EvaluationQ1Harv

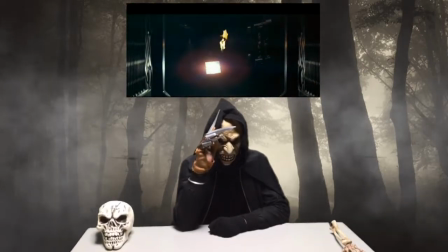0:03 horror the genre that supplies jumps goosebumps and screams revolves
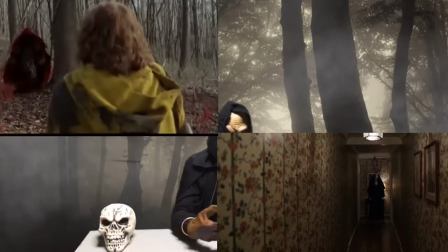0:09 around using creepy costumes spine-chilling sounds jump scares and weird angles
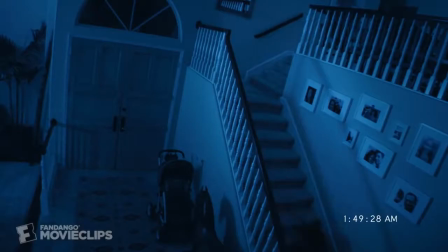0:16 this conveys a creepy storyline to hook in the audience our trailer
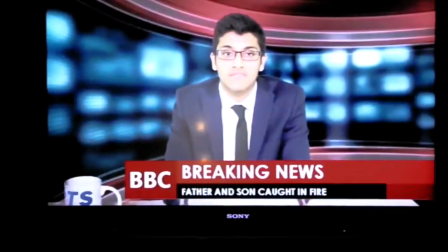0:24 revolves around a mother who has lost her son to an accidental fire caused by unknown reasons,
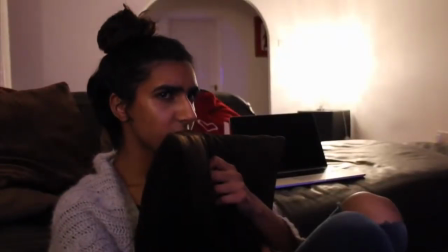0:30 which then makes her want to investigate to discover the truth about this mystery revolving around the supernatural. When thinking of our storyline, a number of ideas rushed to our heads, however we still needed to research a few film trailers for inspiration. When looking at teaser trailers like Sinister and The Other Side of the Door, we fell in love with a few scenes they had produced,
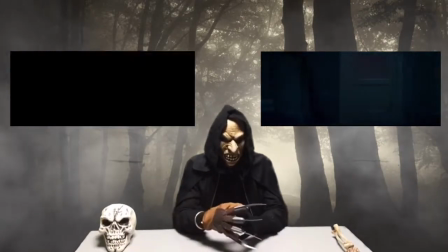0:54 and instantly could imagine ourselves tweaking these scenes to build a foundation for our storyline.
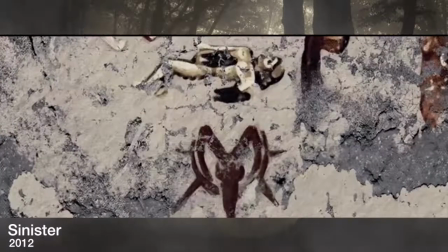1:00 For example, in Sinister, they unveil a little about the main villain, or in this case,
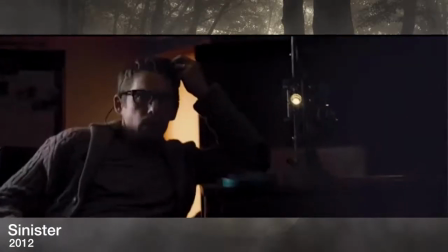1:05 the supernatural demon called Bagul, through a research documentary made by a professor.
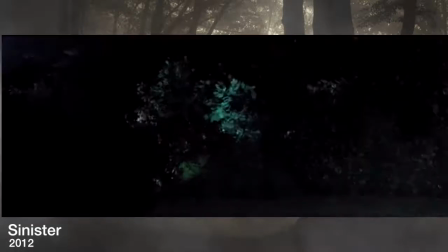1:10 We felt like this scene would be vital to include in our trailer, since it reveals a little about the evil entity involved in our film.
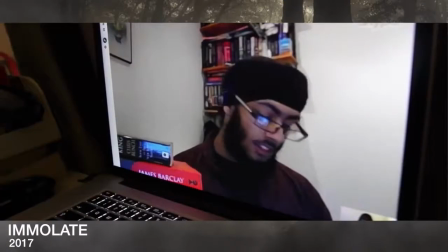1:19 And so for our movie,
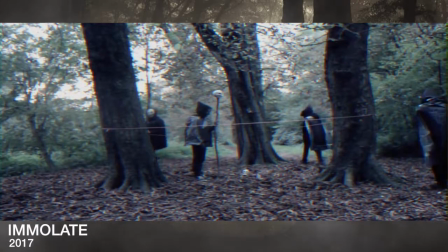1:20 we decided to have the main protagonist video calling a doctor who reads into the supernatural and researches many different demonic cults.
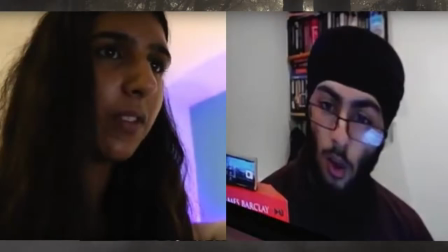1:29 The two would be having a conversation where the doctor would be telling the mother everything he knows about the cult, whilst also answering any questions she has.
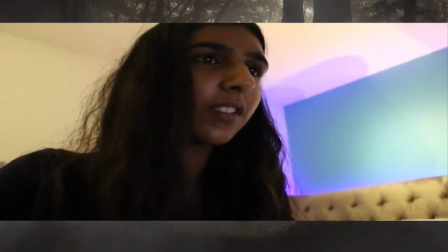1:38 However, before ending their conversation,
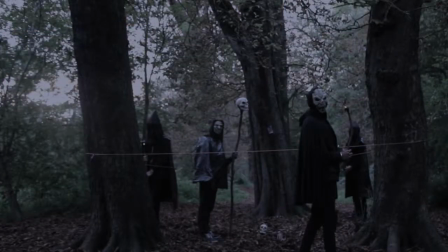1:41 a jump scare reveals that the supernatural are now targeting the mother and will kill anyone linked to her, but are also trying to keep their existence a secret. it. We didn't show the main evil entity, the Baphomet, in this trailer since we wanted to keep his presence a secret. This was inspired from many horror films that don't reveal the main villain until midway through the film, like Paranormal Activity and Lovely Molly. For example, in the film Jaws, at first you don't see the shark,
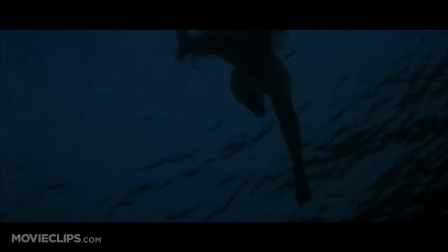2:17 you mostly just see the shark's point of view then gradually as the movie runs along you start to see a little more the dorsal fin
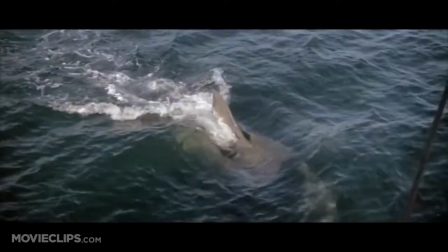2:29 the top of the shark
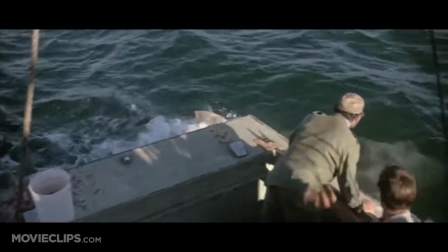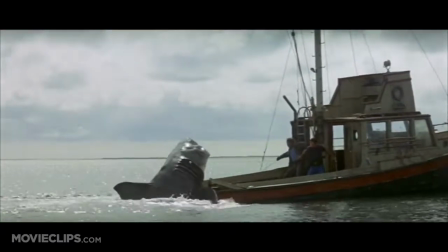2:36 and then the actual shark hole this provides some mystery that keeps the audience lingering on the edge waiting for the main villain to
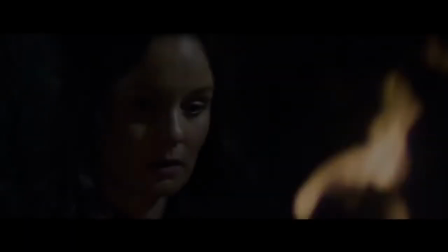2:45 pop up the other side of the door is about a mother who learns a way of communicating with her dead son through this door in an ancient abandoned hindu temple.
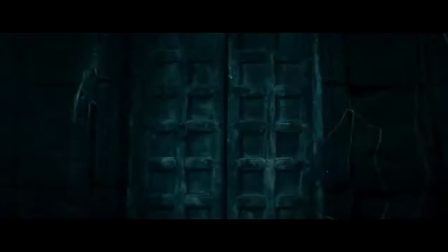2:54 She then opens this door breaking the warning given to her about the consequences that would occur.
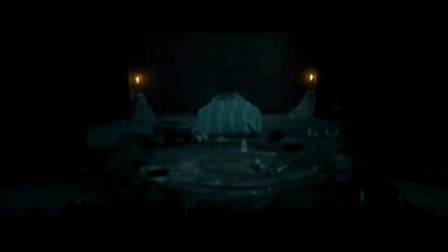3:00 Her son's spirit is released and then haunts her whole family. We like the idea of the son passing away at the start of the movie since the audience will have already thought of questions they want answered. This suspense provides the same effect as a cliffhanger does and so we thought it would be a great technique to grab the audience's attention straight away.
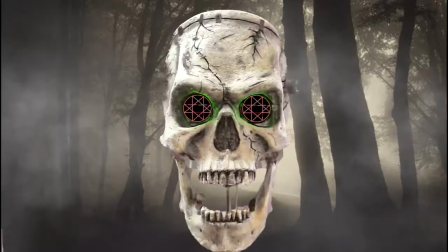We thought about using the distortion sounds, inspired from the movies Poltergeist and Sinister. We use these sounds because it confuses the audience, withdraws your attention to the next clip, as you think an important scene is about to arise.
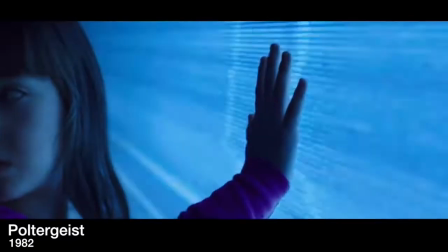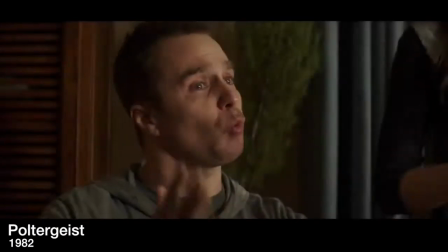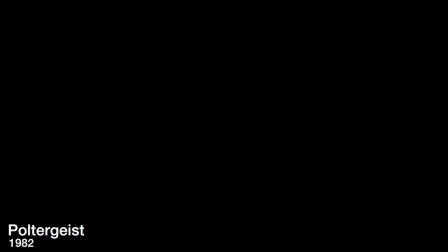3:54 could close at any moment if that happens new